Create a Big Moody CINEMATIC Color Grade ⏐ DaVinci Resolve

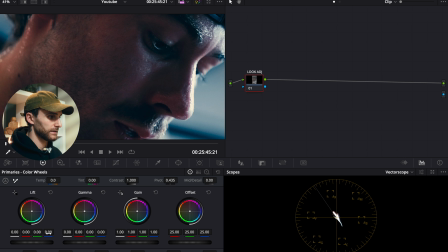So I want to go to my lift wheel and I want to reduce the blue. So I want to bring it down to -0.02. And so I'm also going to add a touch of green. So I'm going to bring that up to 0.01. And then moving on to the gamma wheel, what we want to do is we want to bring the blue down slightly to -0.
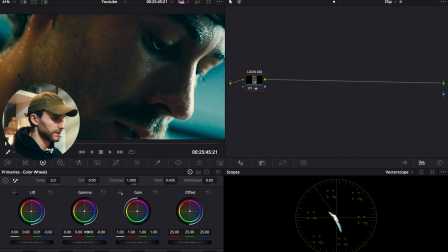And then I want to bring the green down as we're going to bring it down to -0.01. And then I'm also going to bring down the red to -0. So that's pretty much all for the look adjustment here.
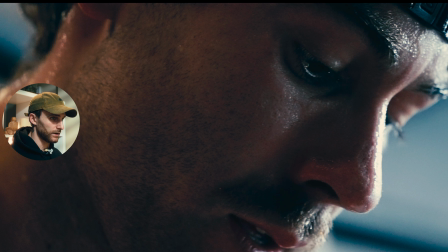As you can see, we just kind of got rid of some of that blue that was in our image.
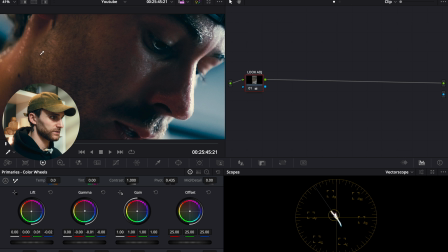And it's still, obviously, the skin tones are a bit too on the green side. But in the next nodes, what we're going to do is we're going to fine tune adjust our skin tones. So we're going to create another serial node, and we're going to actually do a parallel node.
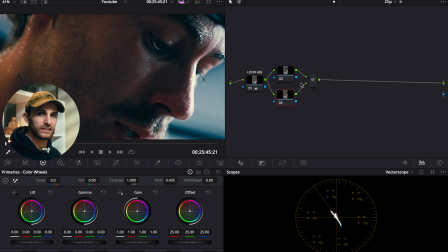And so, as I mentioned in my previous video, I like to do two separate nodes for my skin tone adjustments. The first one is going to be used for the qualifier, and the second one is going to be used for the actual adjustments.
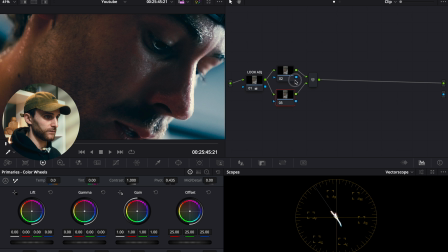And so what I want to do is I want to attach the key output of the qualifier node to the key input of our adjustment node. And so that way it'll translate the information from our qualifier node to our adjustment node. It's obviously not necessary, but it's just something that I personally like to do.
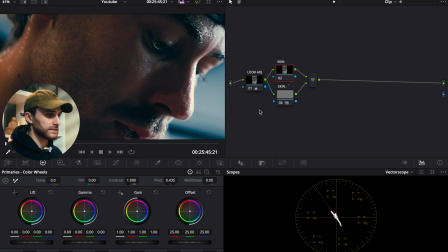So let's just first label this as skin, and then let's go to our qualifier tool, and we're gonna select our skin tones here.
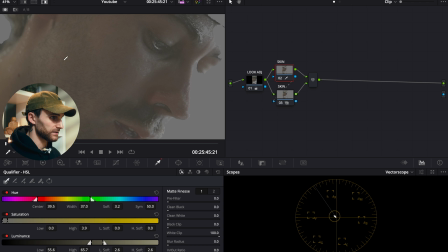So we just do Shift H to see our selection. So we're gonna add a little bit of blur radius. So we're gonna bring it up to about 32. And then we're gonna just do the post filter up to 13 here, just to refine our selection a little bit more and not make it as drastic.
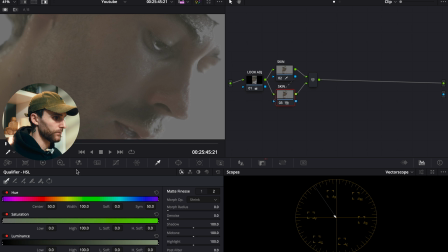So then let's go to our adjustment node here. And we're just gonna be working in our hue versus hue curve. So let's select the skin tones here. And we're gonna be looking at our vectorscope.
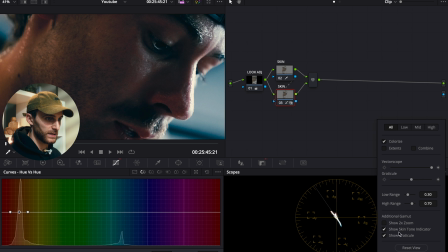So you wanna make sure that in the settings for the vectorscope, you have show skin tone indicator selected. So that'll just draw that nice line here where you can tell if your colors are landing on there, you've nailed your skin tone. So that's about in the realm of orange right there. As you can see, we're pretty good with our skin tones.
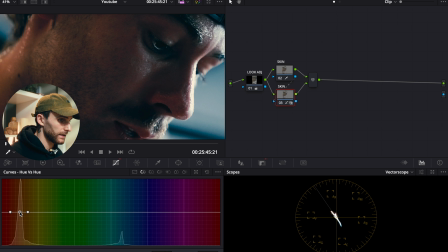I'm just gonna bring it up ever so slightly.
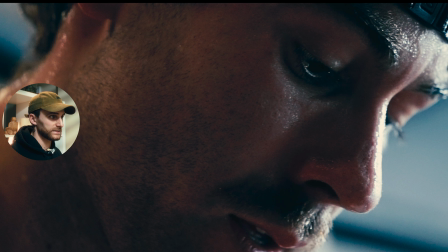Yeah, it just kind of gets rid of a little bit of the green hue that was still in our skin tones and just makes it seem a little bit more natural.
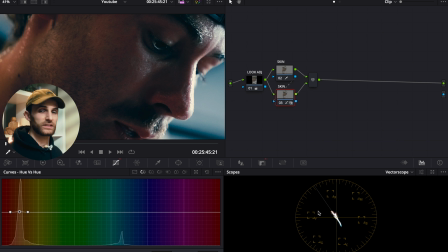Yeah, these are just micro adjustments. So you might have to adjust it more according to your shot, but I'm pretty happy with how it looks right here. Next, let's create another serial node. And so with this one, we're gonna be creating our power window.
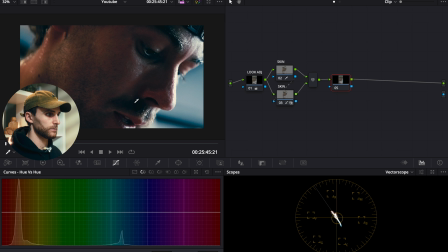So we're gonna just sculpt our image a little bit more, just add in a little bit more dimensionality to it and emphasizing certain elements. With this, we're gonna start with creating an oval power window.
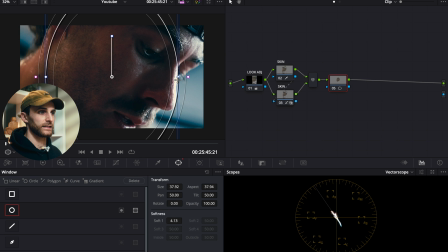And I should mention with these power windows, you want to really take into account which way the light is hitting the subject. And you wanna basically have your power windows complement how the light is hitting the subject.
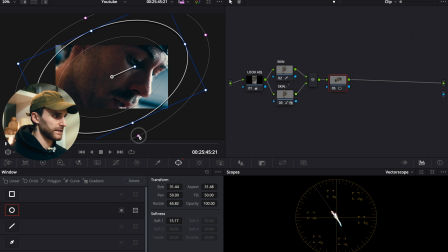And we wanna really soften it quite a bit just to make it seem natural. Essentially, by adding these power windows, you are basically adding in negative fill in post. So you wanna make it seem very gradual and natural when you're doing it.
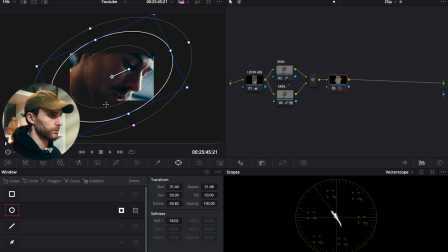And I wanna also invert this oval, so it's just focusing on the outside here. Then we'll go over to our color wheels, and I just brought the gamma down to about -0.04.
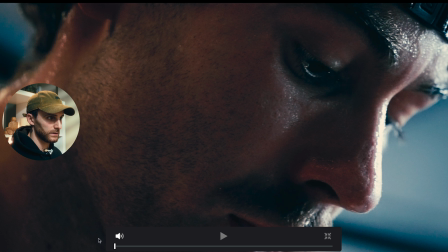So as you can see, that's already just kind of putting a little bit more emphasis on our subject's face.
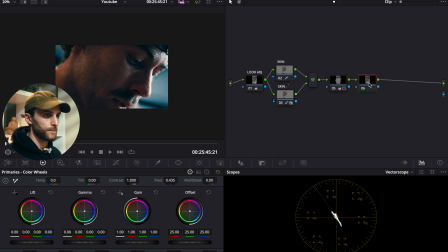I'm not going to stop there. I'm going to add one more node here. With this one, I'm going to do a gradient. And so we're just going to place our gradient just down here,
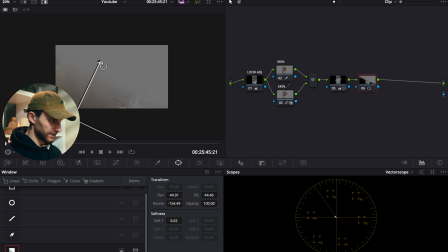and you can just press Shift H to see your selection, see where the gradient is actually going to be hitting.
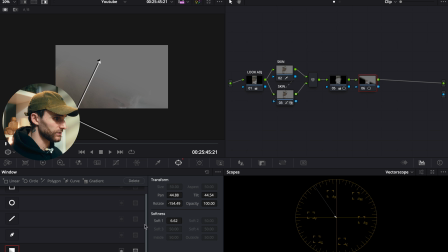And what I want to do with this is I want to bring our gamma down to about
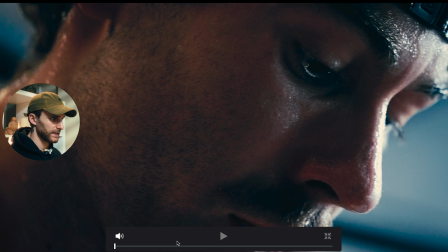-0.03 and our offset down to about 22. It's a very gradual, like soft negative fill here, but again, it just kind of forces your eye up to the top right-hand quadrant where our subject's face is.
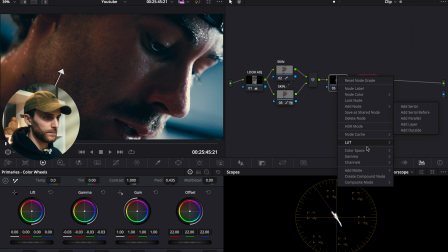And so then after we've created these two power windows, what I like to do is I like to just basically create a compound node for them just to clean up our node tree. We'll just label it as our windows. Perfect, all right. And then the following two nodes are completely optional.
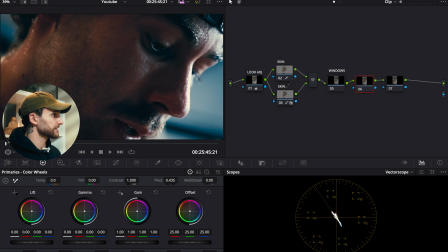So with this one, what I wanna do is I wanna add some halation to our image. And again, it's just a stylistic preference. You can choose to opt out from it or you can choose to use it.
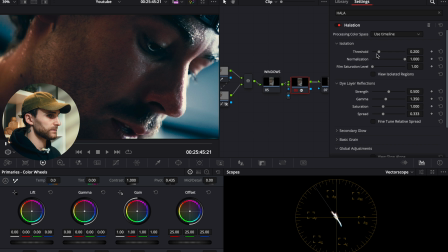It's up to you. And it's gonna be very subtle. So what I wanna do is I want to bring threshold up to about 0.229. And I want to then also bring film saturation level up to
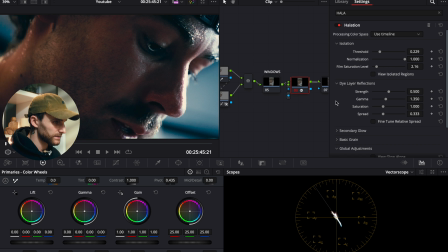about, 2.16. And then we're gonna leave the strength as is. We're gonna bring the spread slightly up to 0.5.
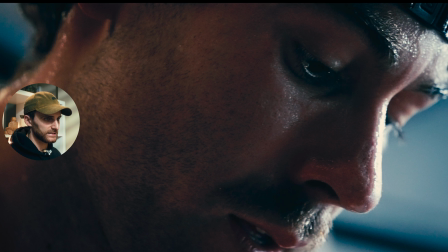So as you can see, like it's completely a stylistic preference whether you want to use it or not.
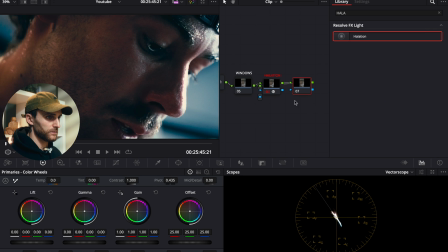I just sometimes like the effect. And then our final node is gonna be dedicated to film grain. So let's add the DaVinci Resolve film grain in our effects panel here. I just want it to be pretty subtle.
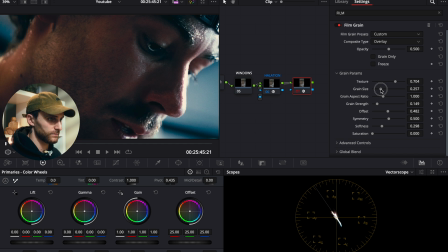So I'm just gonna reduce the grain size quite a bit down to 0.257, subtle texture basically added to our image.
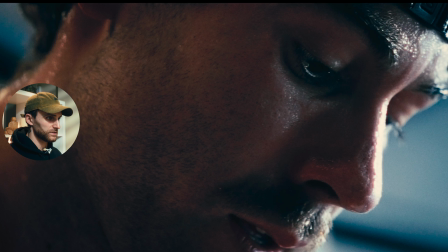And let's label that node. I'm pretty happy with that look there. We'll just go before and then after, before and after. So yeah, just kind of creates a dark, moody film look basically for our sports sequence here. All right, so that's all for this color grading tutorial. Let me know if you guys enjoy this style of video, and hopefully you learned something and are able to apply this color grade to a project that you're working on. And also just drop a comment if you have any questions about why I did specific things in the grade. Might be able to answer, might not. Hopefully I can, but I'll see you guys in the next video. Bye.